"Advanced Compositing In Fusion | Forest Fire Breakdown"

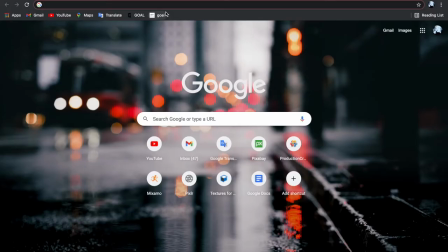0:06 Hello, welcome back to another video and in this video I'll be showing you how you can make a fire effect.
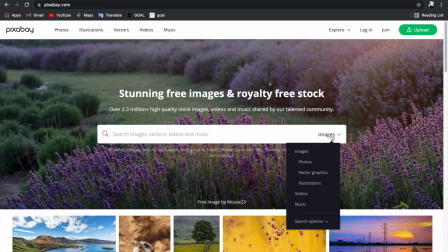0:12 So the first step is to download the footage. You can shoot your own footage but I prefer to download my footage from Pixabay.
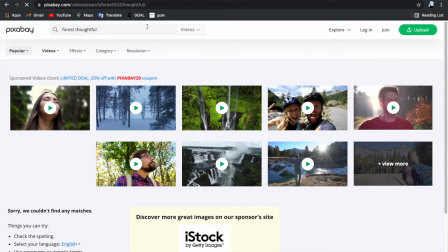0:20 It's a free stock footage website that's really good. You can download any sort of stock footage on there.
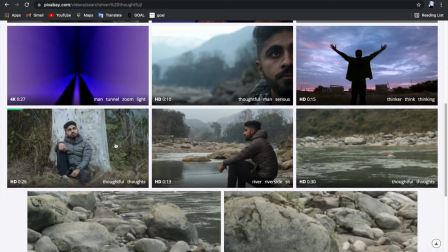0:27 I searched for Man Thoughtful and downloaded this footage of a man just sitting on a tree.
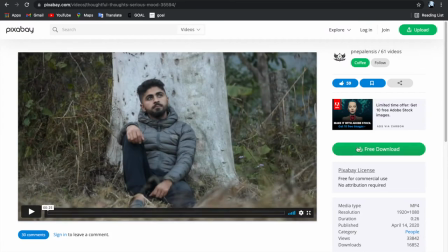0:33 It's really calm and peaceful, which will not be the final result, I'm sure.
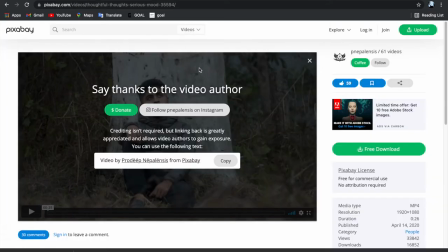0:38 I just downloaded that footage really easily, and then I went to DaVinci Resolve.
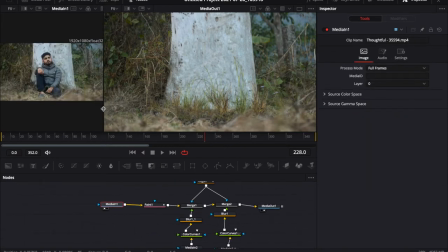0:44 So this is the project file on how I did the paint out. So first I used the paint node to paint out the man, it was pretty easy actually, I just used a clone brush, I'm gonna leave a better tutorial on how to do that in the description.
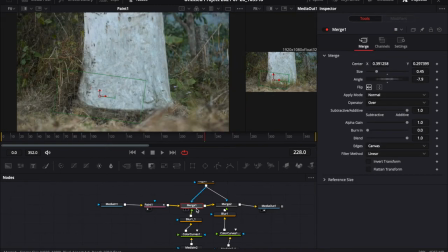0:59 After I painted the man out, I added some grass elements, so I rendered grass in Blender.
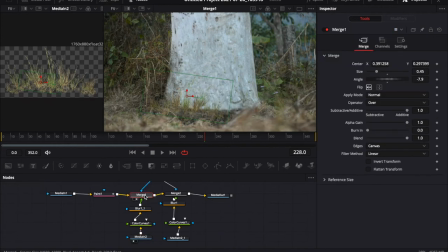1:08 So I downloaded grass assets from Megascans and I rendered them with a transparent background. So I just plopped them here, so it covers up the very bad transition.
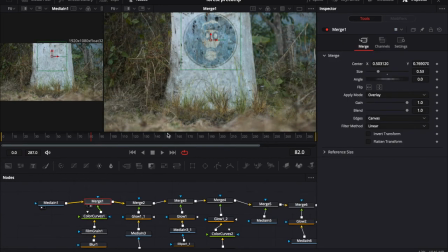1:18 So after I did that, I pre-composed it and I sent it to the main composition, I guess. so I just added a gas mask logo set that blending
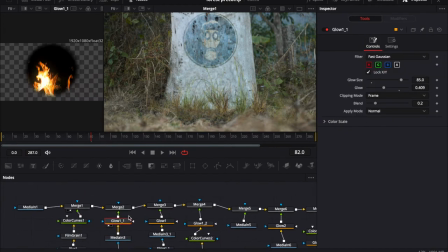1:30 mode to overlay add an ellipse mask glow fire element bam
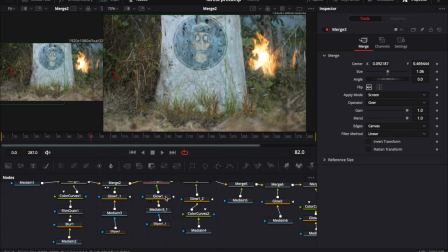1:35 I just placed them all around the scene it's just scattering different fire elements
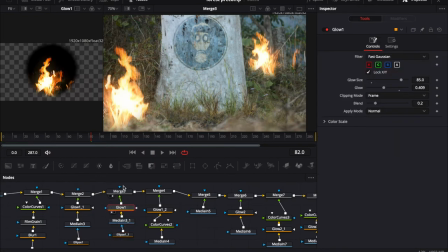1:41 and you know changing the time so it doesn't look like they're all the same element and
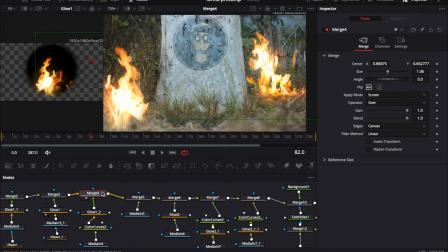1:46 then after that it's basically we're almost done
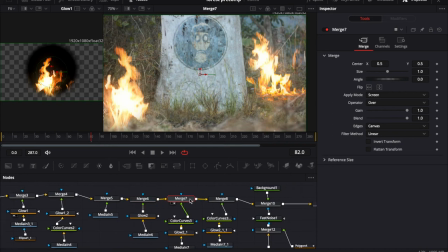1:50 we just need to add some embers and some fog embers and fog will always make any seem better with fire in it especially and we're going to get into how we did the digital lighting.
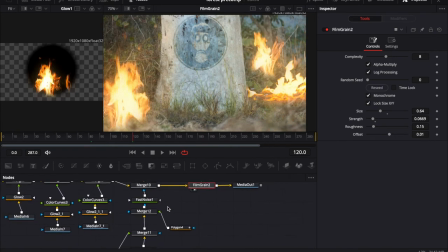2:03 So for the digital lighting what I did is I drew masks for what I wanted the digital lighting to be. So near the fire on the trees and stuff so I combined them together and I feathered them a bunch.
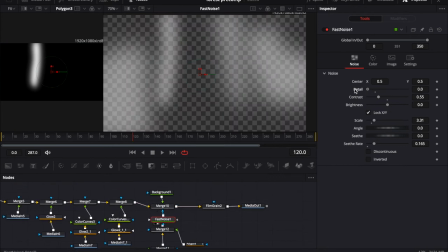2:19 I used a noise texture, used that uh mask as the alpha matte for the noise texture you can change the contrast and stuff but i didn't want it to be too noticeable i just wanted to be just sort of there uh and in the background merge that together with the orange fiery colored background and we're basically
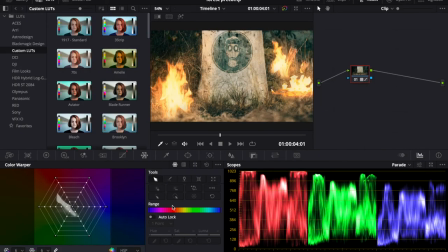2:39 done and i also added some film grain so now i rendered that out
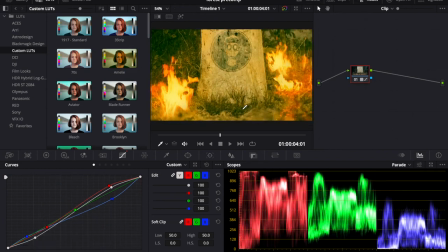2:44 and uh this is the color grading page where i did the colors so
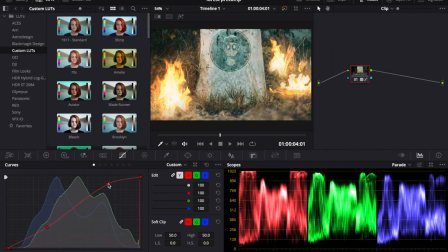2:50 I added the king standard a lot it was a little too green for me so I added some red to the highlights and some blue to
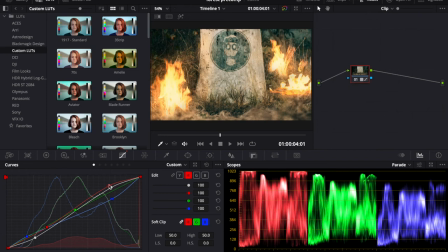2:59 the shadows um to make it look better uh I kind of wanted to make the red and blues a little more you know contrasty but I thought it would look way too contrasted I I still wanted to give it a natural look, so yeah that's basically the color grading.
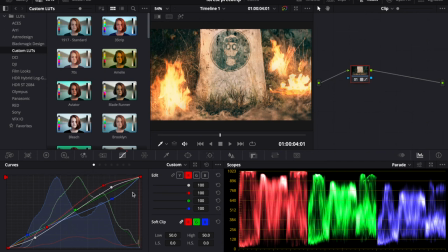3:19 After that we have the sound design.
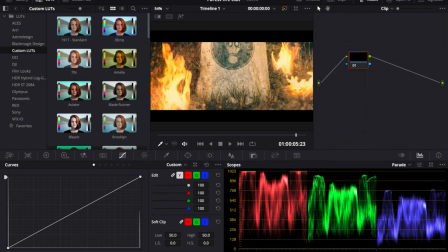3:23 So I rendered that out again as a mp4 and no compression,
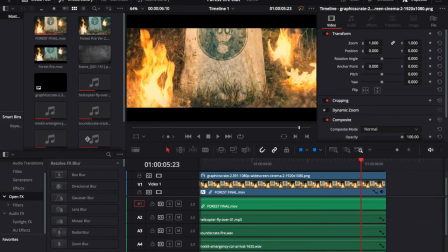3:29 and then I imported that into a new timeline in a new DaVinci Resolve Projects file.
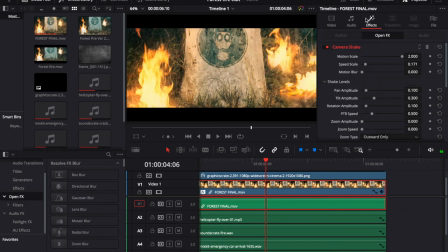3:35 And there I won't go into too much detail but I added the cinematic bars which I removed by the way. first time ever I did not go with 21 by 9 aspect ratio it covered up way too much of the bottom and the top I added some what do we call it camera
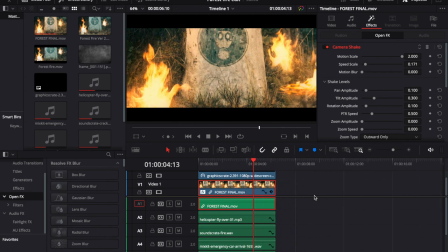3:52 shake and edit page and I added the sound effects and that's basically it thanks for watching